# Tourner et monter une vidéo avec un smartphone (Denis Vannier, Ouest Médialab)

Smartphone j'en ai pas parlé mais évidemment les iPhone parce qu'ils sont généralement de bonne qualité donc à partir aujourd'hui de l'iPhone 6 mais aussi les Android notamment la série des Galaxy Galaxy S7 et S8 sont même meilleurs en capteurs, en lentilles, en écran que les iPhone la série des Sony Xperia sont aussi très bien le seul souci avec l'univers Android c'est qu'on est sur un système c'est un peu la guerre PC-Mac Android c'est un système d'exploitation unique qui a été créé par Google qui est Android, et qui est donné gratuitement à plein de fabricants de téléphones, Sony, Samsung et autres. Le problème c'est que ces fabricants vont devoir ingérer ce système d'exploitation pour l'adapter à leur matériel. Ce qui fait qu'il y a beaucoup d'incompatibilité que vous allez découvrir, beaucoup d'applications qui vont planter régulièrement,
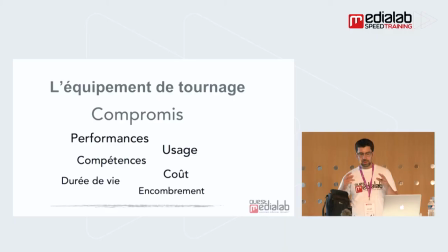et des performances bien moindres encore aujourd'hui, ça va peut-être évoluer avec Android qu'avec les iPhone. Là encore, j'ai pratiqué avec les deux, à la fois sur un Sony et sur un iPhone.
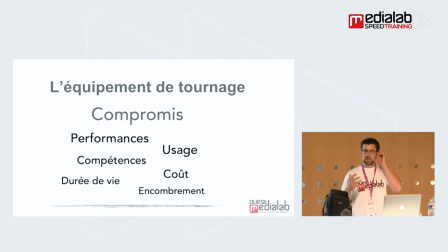Les caméras sont de meilleure qualité, les capteurs sont de meilleure qualité sur Android, mais on a moins de risque de plantage. Donc pour des usages professionnels, je conseille encore les iPhone. Pensez aussi à l'encombrement.
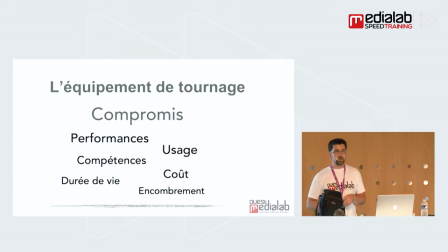Là, si vous êtes reporter, presse écrite ou radio et que vous avez besoin d'un équipement qui tient dans votre sac, vous ne pourrez pas avoir un trépied en permanence avec vous si en revanche je vous fais de la vidéo pour une collectivité vous pouvez envisager d'avoir un grand trépied
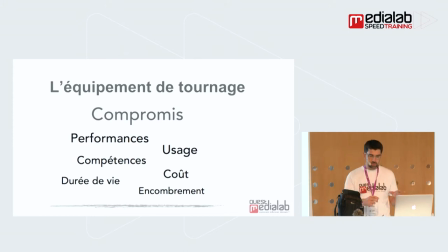des longs câbles micro pensez aussi à ça
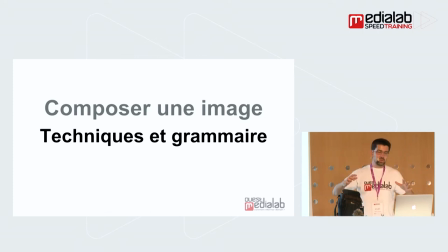comme je disais tout à l'heure vous voulez faire de la vidéo mais plutôt que de commencer par penser plutôt que de commencer à imaginer quel matériel on va utiliser apprenez à composer les images apprenez à parler avec les images
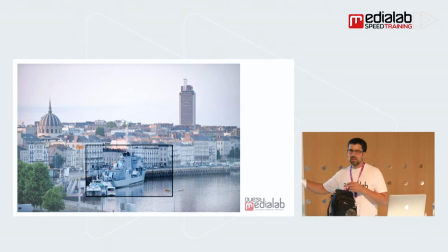juste un exemple c'est que quand vous cadrez une image c'est un tout petit morceau d'une réalité c'est un tout petit morceau d'une scène globale si par exemple je cadre uniquement le maillet brisé ici je ne sais pas si je suis dans un port de commerce un port de guerre dans les années 40,
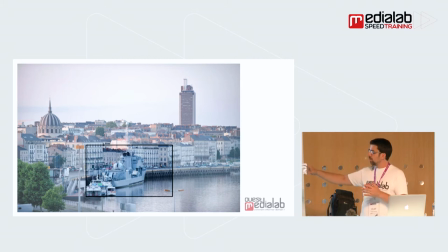dans les années 50 je ne sais pas vraiment où je suis les Nantais connaîtront le maillet brisé si en revanche je donne du contexte à mon image évidemment, on va repérer tout de suite la ville de Nantes, tout ça pour vous dire que quand vous faites une vidéo, quand vous faites une image, vous faites un raccourci, et vous ne dites pas tout,
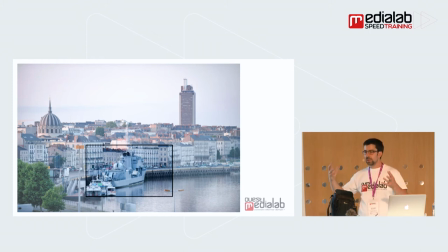donc il va falloir apprendre à rajouter des plans pour dire davantage, pour contextualiser vos images.
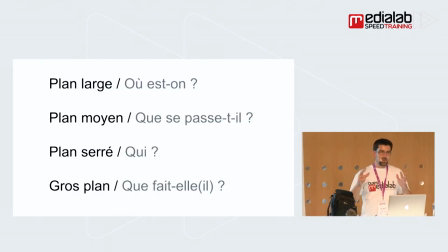Là aussi, très rapidement, les bases du langage, c'est du langage vidéo par l'image, c'est vous faites des plans larges pour expliquer où vous êtes, des plans moyens pour expliquer ce qui se passe, par exemple quelqu'un qui commence à écrire, un plan serré pour identifier la personne, c'est généralement un plan serré sur le visage, et des gros plans, par exemple sur l'action des mains,
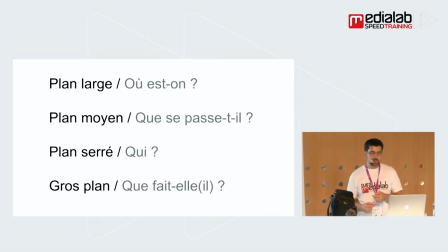qui permettent d'identifier ce qu'on fait précisément. Je passe très vite là-dessus.
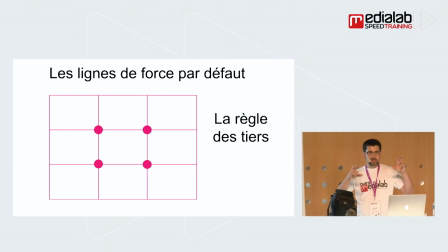Une autre règle, par exemple quand on compose des images, c'est d'avoir conscience qu'il y a des lignes de force dans une image. C'est généralement sur une image plutôt homogène l'intersection des lignes de tiers,
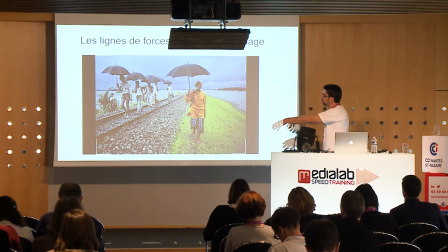mais c'est aussi l'intersection de ces lignes de force qu'on voit, ce qui fait que cette image bien composée,
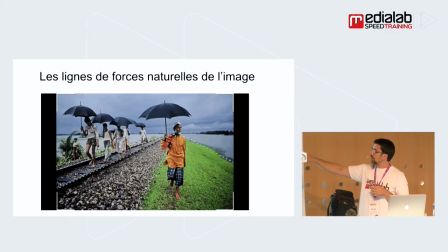les lignes de chemin de fer attire l'attention du spectateur vers le visage.
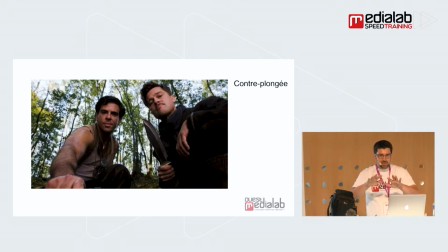L'angle aussi a une importance, ça veut dire quelque chose quand on fait une image en contre plongée, si vous faites une interview de quelqu'un en contre plongée ça a une signification. La personne est en position de force, vous êtes en position de faiblesse, c'est un peu le langage qui est utilisé notamment en cinéma.
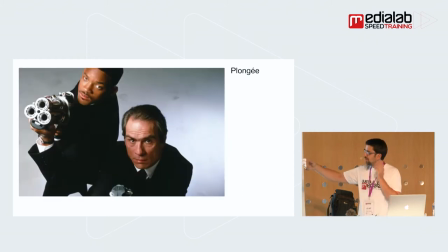En plongée, à l'inverse, les gens sont en situation d'infériorité, de danger.